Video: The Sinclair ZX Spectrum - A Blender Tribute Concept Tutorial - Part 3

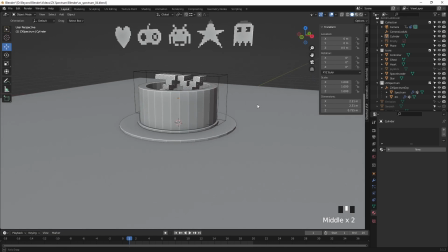4:23 It's not going to topple over, so that always helps. A bit more believable.
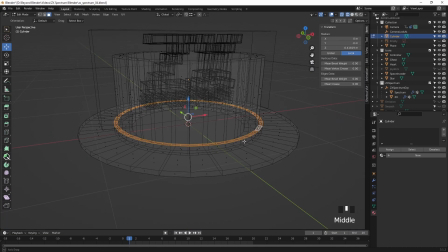4:30 And don't worry that it looks blocky at the moment. We're going to add a subdivision surface modifier to that and smooth shade it,
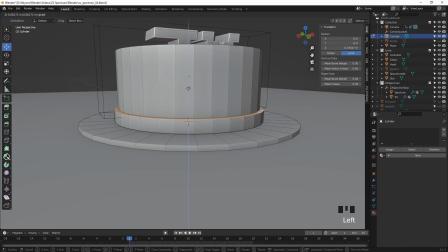4:38 and also tighten up some of those edges that the subdivision modifier will inevitably soften far more than we'd like.
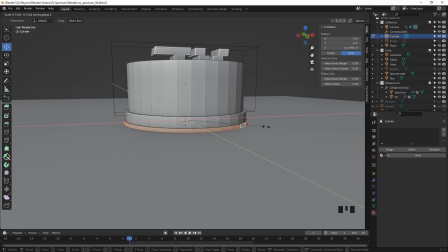4:49 So as you can see there, that initial base that I made that large initially, I've now pulled it back in, and yeah, I mean, this is what you do, right? You just kind of feel your way through this and decide, okay, that works fine there, but maybe I still want the large base at the bottom,
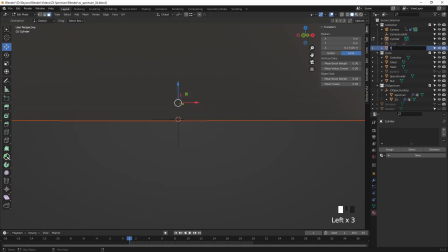5:10 so we'll lift all of the geometry up off the ground let's just rename that plane to floor so we know what it is in our outliner.
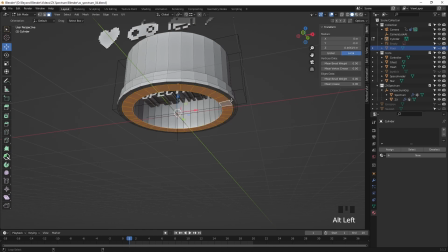5:17 And now that we've done that, I can select, hold down Alt and click on those edge loops there, sorry, face loops, and just delete those.
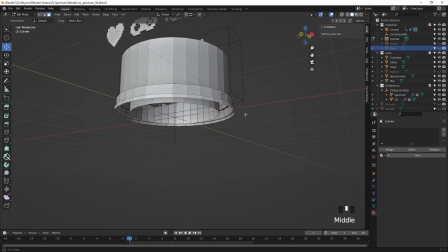5:24 We don't need those. Just extra geometry we don't need to worry about, because we really want that edge loop there.
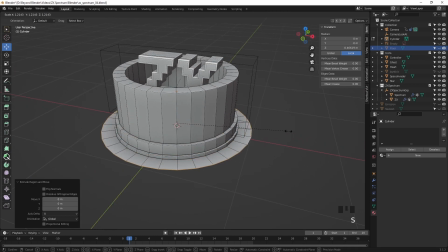5:30 And now we've got that, we can just extrude it by pressing E, right click to leave it in place, and then press S to scale.
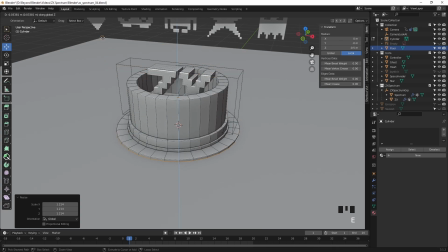5:37 And then as you can see, we scaled it out there back to that original larger base at the bottom,
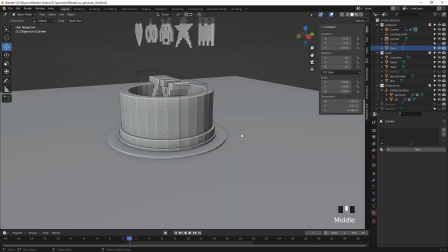5:43 and it then extruded that same edge down to the ground.
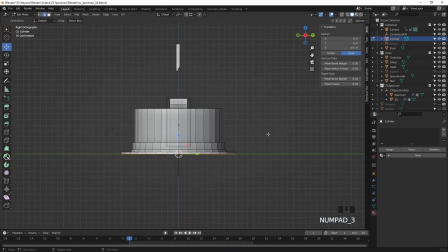5:49 Of course, another way you could do that is just create the cylinder shape and add a multitude of edge loops along its height, and then just extrude the edge rings out.
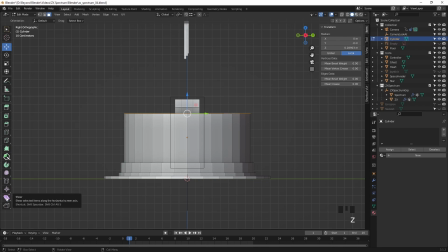6:01 I keep calling it edge rings, face rings out from there. There's many ways you could do this. And there's one technique that I like here, and this is the shear. So in Edit, I've selected those top faces, and we're going to use the shear tool, which I think is really cool.
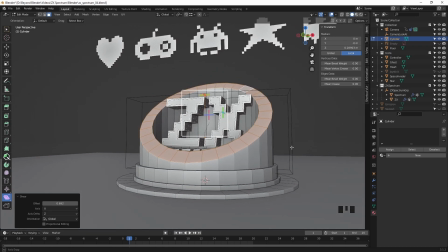6:17 And you imagine someone's just cut right through that, and the top bit's just been lobbed off.
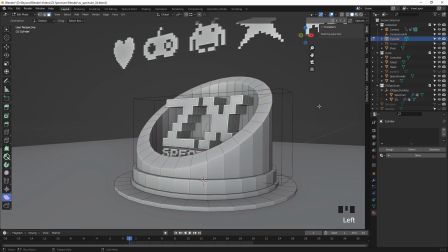6:25 And I think that looks really nice. I like that.
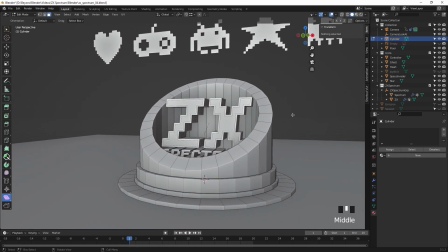6:30 It lends itself to presenting towards the camera.
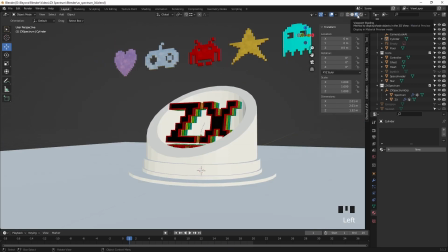6:35 It's like you've tilted something down in your hands, and you're tilting it forward and down to show to somebody, hey, this is what I've got, this is what it is.
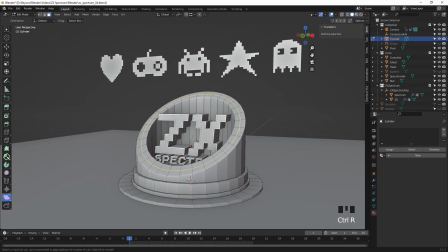6:44 And that's how I feel about this base. Its purpose is just to present the ZX Spectrum text.
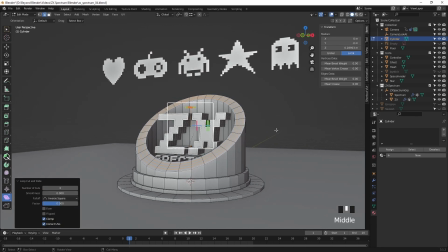6:51 So I've added edge loops here, but then I'm going to delete them because I want to have,
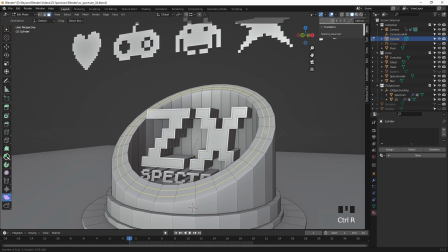6:57 within that loop of running around the ring, I want a border around the edges, the inner and the outer edge. So I'm going to add quite a few edge loops there. And I don't need all the ones in the middle, I just want the outer ones to keep separate.
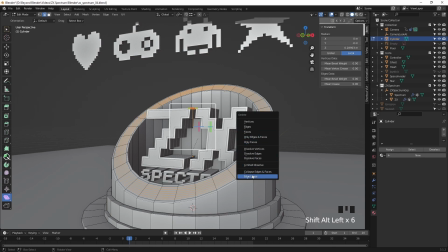7:11 So I'll delete those edge loops, and then I can add
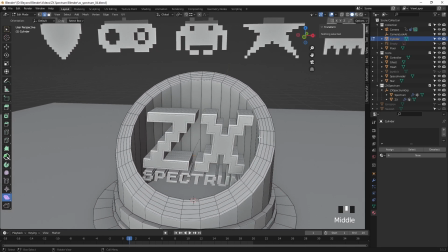7:15 3 edge loops, and that will divide that central area into 4 rings. Why 4? Because we've got 4 colors that we've used in the logo. So we can apply those colors to each of those rings on that base.
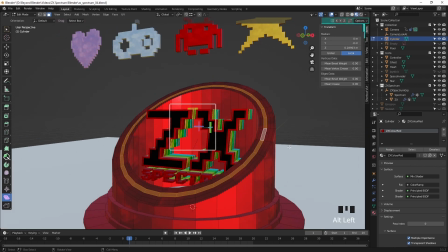7:31 At the moment, of course, we've only got one material, being the color of the red one, and that's going to be applied to everything. But as we add more materials, it will diversify a bit more. So that's the red, the yellow, and next we'll add I believe it was green.
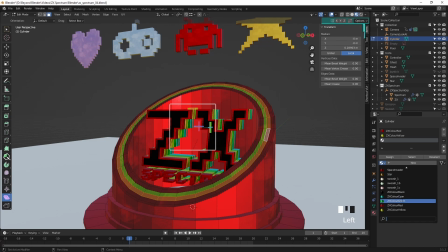7:51 See, I'm thinking twice now, which color was it, the green or the cyan? It's definitely the green.
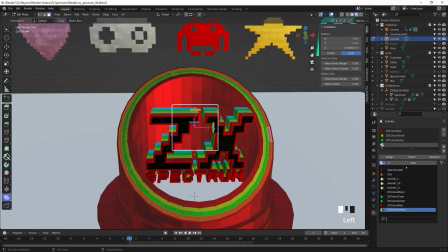7:58 And then finally we'll add the cyan. And hit assign, of course, don't forget to do that.
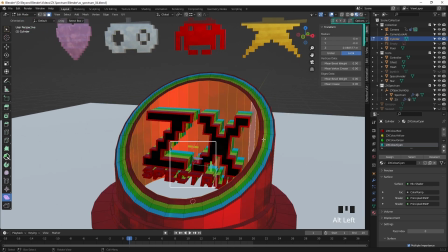8:06 So now we're just left with all of this red that we don't need to have all over this object.
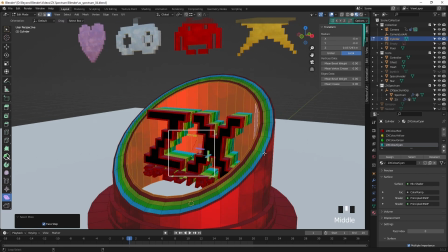8:12 So we select those edge loops there, I keep calling them edge loops, face loops.
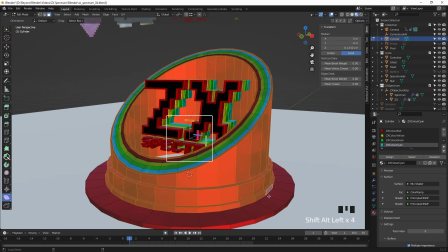8:16 And again, hold down the Alt key and then hold down Shift Alt to select multiples of those face loops.
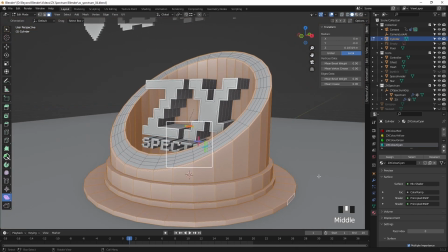8:23 And with that selected, we'll add another material.